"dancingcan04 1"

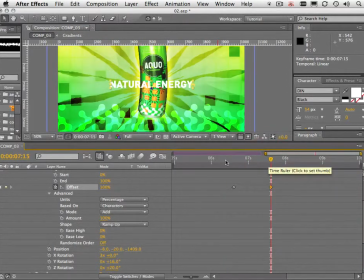Okay, let's just see how that looks.
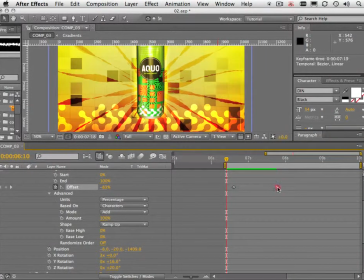Okay, so it's way too fast, so we'll just stretch out this second keyframe, make it about 1.5 seconds. Might even want to bring this back just a little bit, maybe back to about 6 seconds.
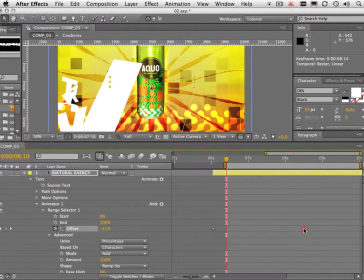And that gives us about 2 seconds. I think 2 seconds would be enough time for it to come in.
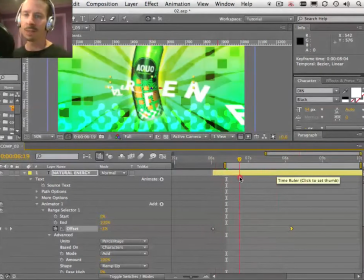If you make things move too fast in 3D, they may as well not be 3D because they fly in so fast.
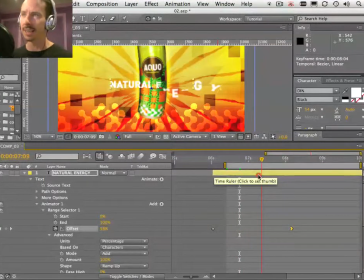I like to, when I'm using 3D, especially with words and letters, have them move slow enough so you can really see the effect.
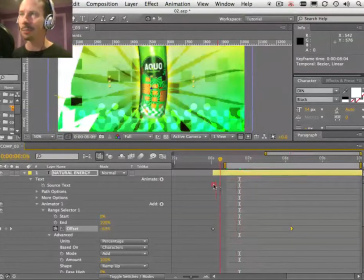We get a nice tumbling effect here.
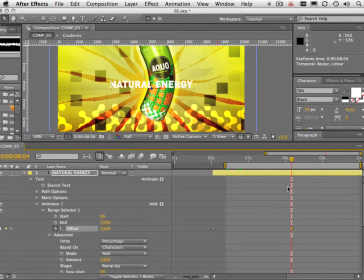Let's just preview that.
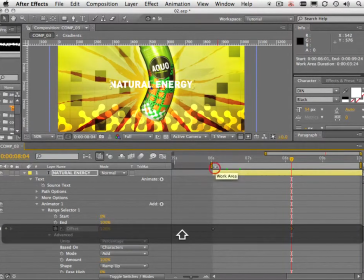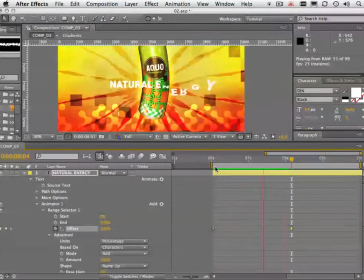Okay, that's much better. All right, so now we want to apply a couple of layer styles to the text, just to help it sit better in the scene.
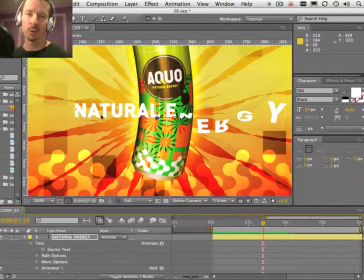This is always an issue when you're working with text over busy backgrounds like this. It's important that the text is readable, so it can take a little bit of work and a little bit of finessing to make the text
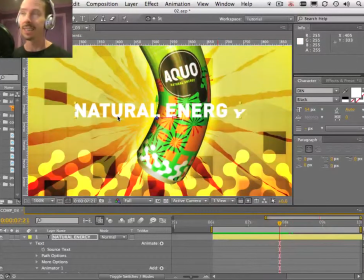be readable and also make it look like it's part of this scene. So what I'm going to do is I'm going to colorize the text.
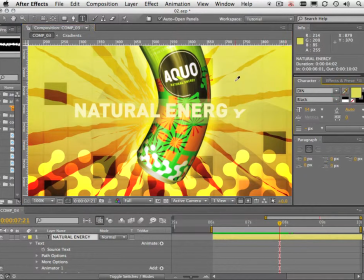And I'm going to sample a color from the background, maybe this yellow. That's not bright enough, so I need to just modify that slightly. Maybe something like that. Okay, now I'm going to apply the layer style outer glow.
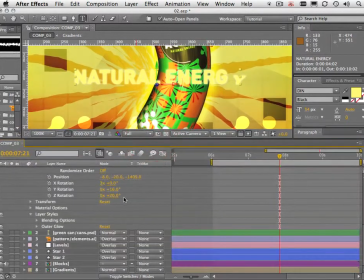And the default is a bright layer style. We want a dark one. So let's just go down to layer styles.
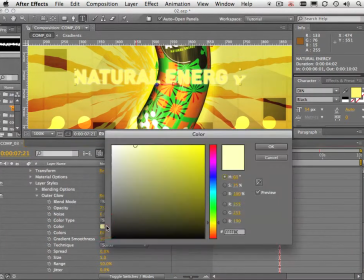Outer glow. I'm going to change the color to something pretty dark
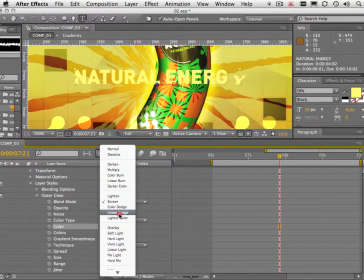and change the blend mode to, let's see, color burn.
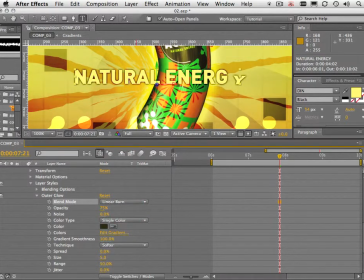Actually, we'll choose linear burn. All right, that's a bit darker. Okay, so let's just increase the size of this now. And the spread.
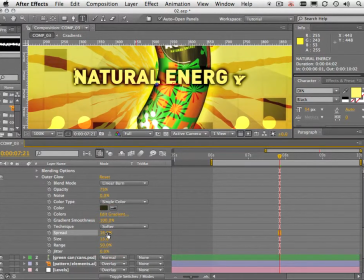To something like that, and we might want to just drop that back a bit. Now, one thing I did do in my original animation was apply a second layer style, which was stroke. And let's just grab that guy.
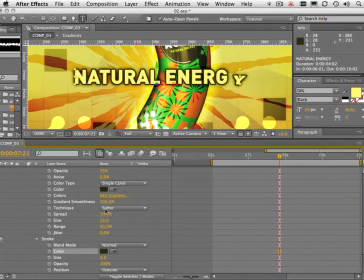We'll sample the color from the outer glow and just decrease the size of the stroke, make it about 1.7. And that just gave a nice dark stroke around the edges of the text and just helped readability.
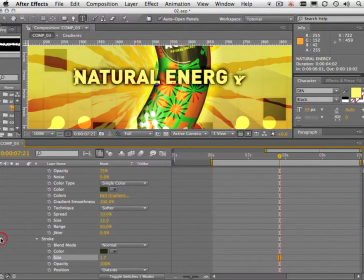Just turn that off Just thought that made the text a bit more readable.
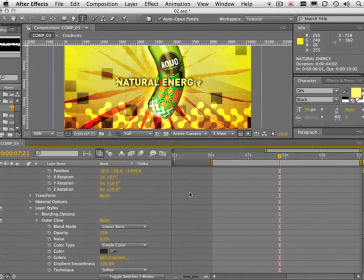The text is still a little bit too light. Let's just make that a bit darker.
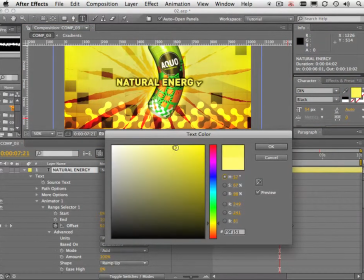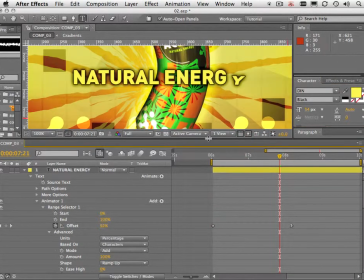Okay, looking good.
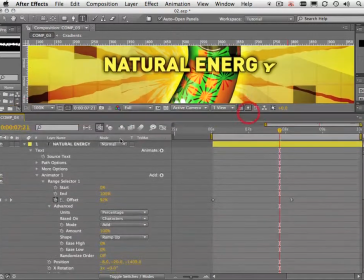So all you want to do now is make sure that you have motion blur on for the layers that need motion blur. In this case, it would be the natural energy layer, and for the can, of course. And we can look at the finished animation once more.
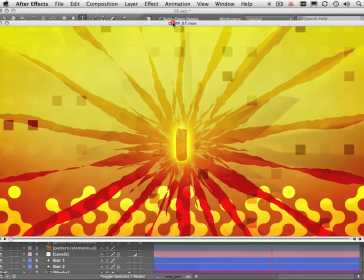Might look slightly different to the one that we created here, but very difficult to get things looking exactly the same with this kind of work.